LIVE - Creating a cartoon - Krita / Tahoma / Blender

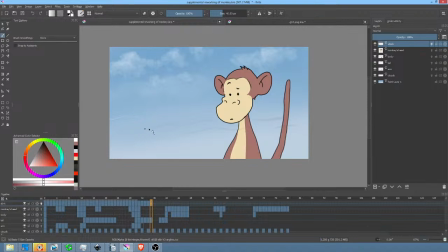(60:25)
Okay, that's pretty much gone. That's pretty much there. I'm waiting for Monkey to
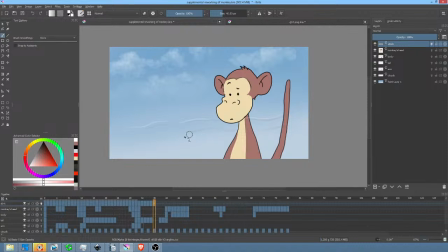(60:42)
start sniffing so I can animate these guys crawling up his schnoz. Okay, let's go back here just a bit. Yeah, careful there, Dave. You're getting
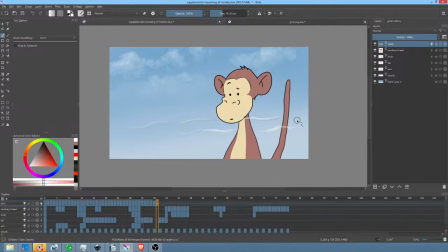(61:01)
a little loosey-goosey on these last ones. So let's add another one there. I think that's going to be the one that goes up his nose.
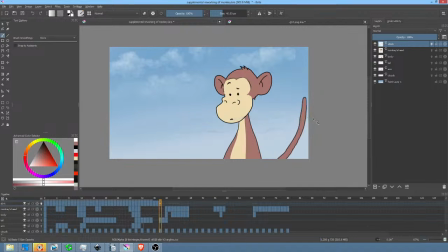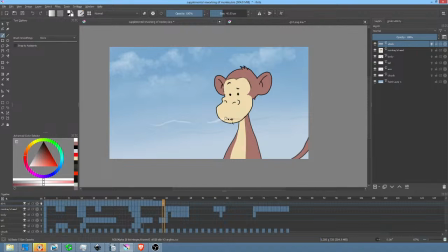(61:38)
Every time I go to the next frame, I think, this is it. This is where he's going to start sniffing, and then he doesn't. Why, it's taking forever. Come on, baby. There we go. There we go.
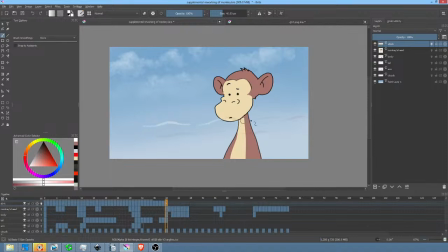This is like seriously risky behavior. I probably should save my work too, by the way. Do 85,000 keyframes and then
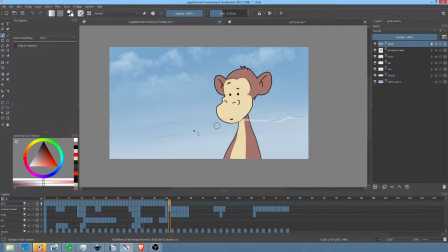(62:16)
have a crash would be a little disappointing, to put it mildly.
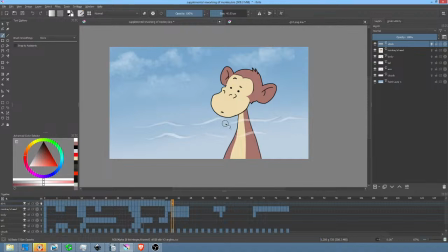(62:30)
There we go. Okay, so, yep. So there's the first sniff right there. So here's what we have to do. We're going to let that one stay there, but this one's going to get pulled up.
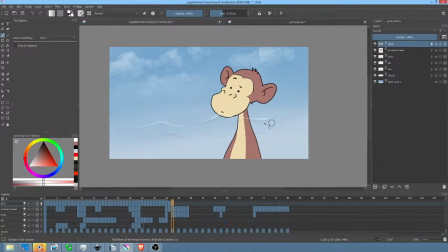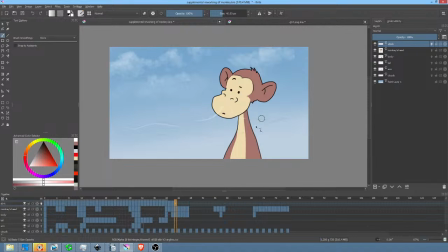Like I said, I do not know if this is going to work.
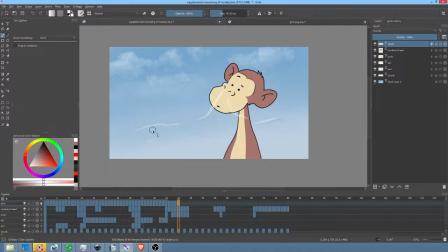(63:19)
I'm going to let this one kind of, whoops. I'm going to let that one kind of get pulled back, if you will, by the gravity sort of what Monkey's doing here.
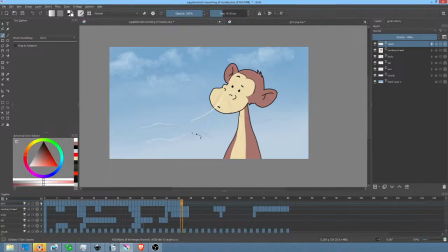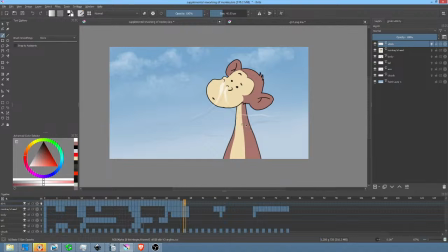(63:53)
I literally have no idea if this is going to work. I just don't have a clue. Never tried it before.
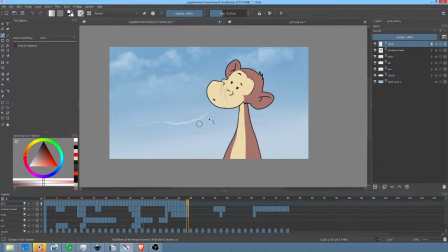(64:09)
I think we'll say that it's going to dissipate a little bit because he's sucked it out of the air.